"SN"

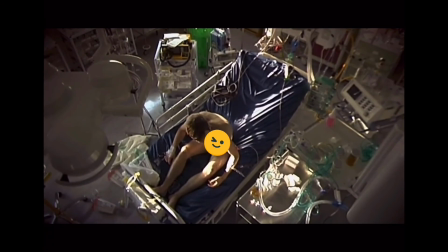One interesting motif in 28 Days Later is the clothes of Jim.
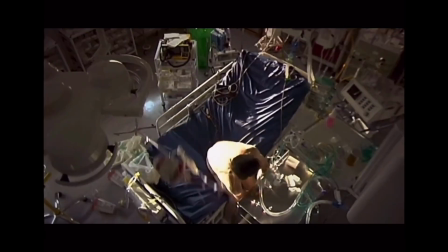He began the story naked, just like the chimpanzee from the experiment.
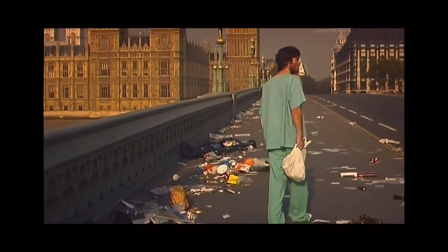And when he put on the clothes, he actually put on the identity of what is human.
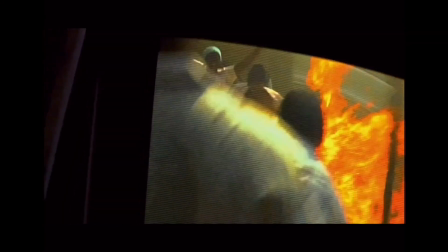Just like how the chimpanzees were forced to look at the violence conducted by humans.
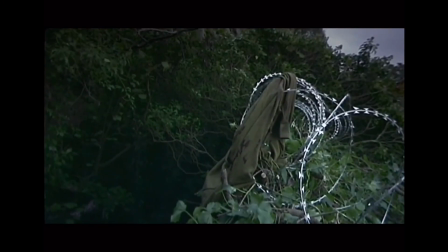So when he lost his shirt in this scene, he lost his human identity and became savage,
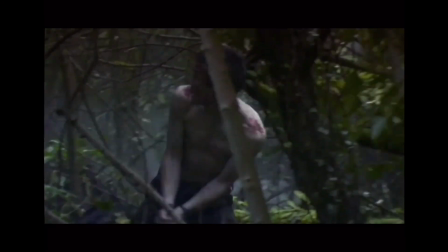just like how the chimpanzees was infected by rage virus.
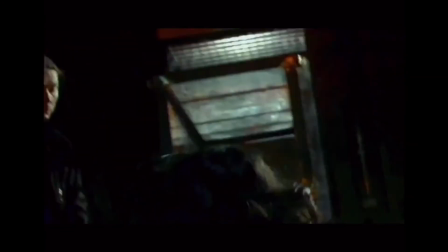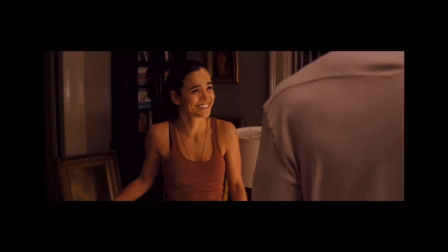Let's move on to the symbols of props.
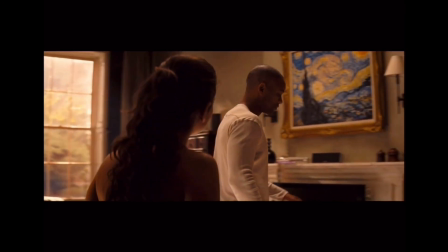The chosen symbol for I Am Legend is the painting Starry Night that Robert sets in his living room. Starry Night was a painting by Van Gogh, and many has interpreted the painting in a lot of ways.
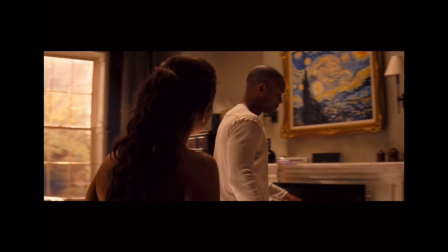But for this movie, I chose the interpretation of it symbolizing acceptance and hope,
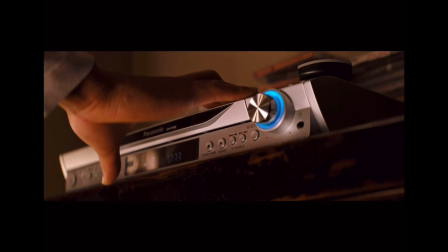like how Van Gogh has finally accepted the path of his life and accept his death peacefully,
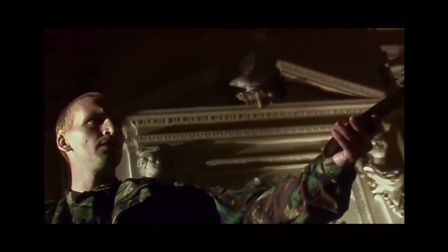just like what Robert did. It is a bit more complex for the symbol in 28 Days Later.
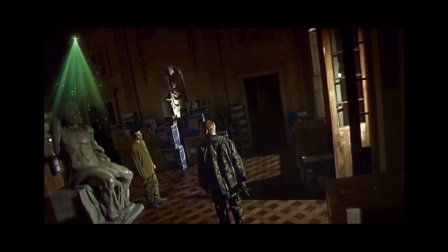Can you see the sculpture on the left? The sculpture is named Lao Guang. I believe it symbolizes death and agony death, a tragedy.
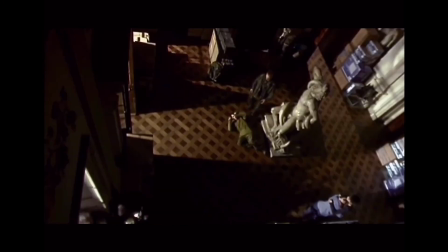As for why it is like that, if you look up on the story of Lao Guang, he and his sons were punished by a Greek god who sent
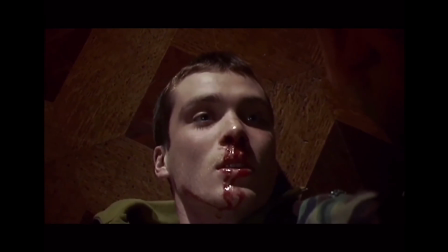serpents to strangle them to death in a very suffering way.
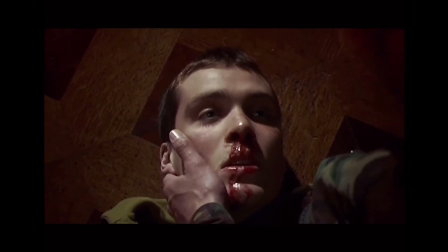Just like how most of the soldiers were killed in a very agonizing way.
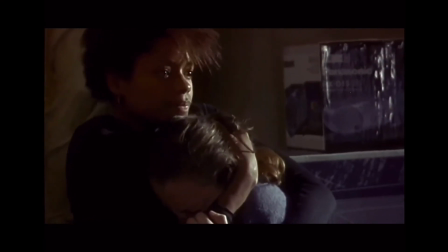Actually, if you look up for the whole story of Lao Guang, there are more connected interpretations to the film.
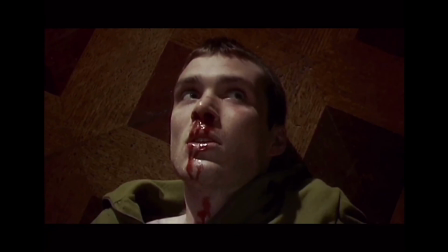And of course, you are free to search that up if you are interested, because right now my time is over. Oh, come on, stop crying.
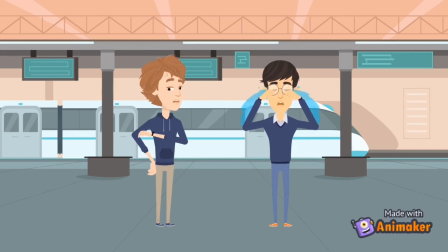Real guys, if you want to see us again, be sure to like and share, because maybe we'll meet again in the next video. So thank you very much and good
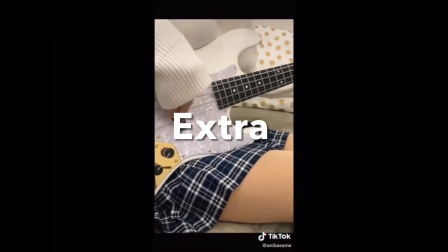luck.
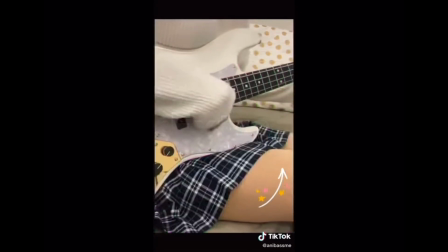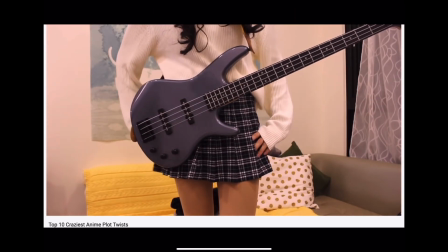Checkmate. Scene.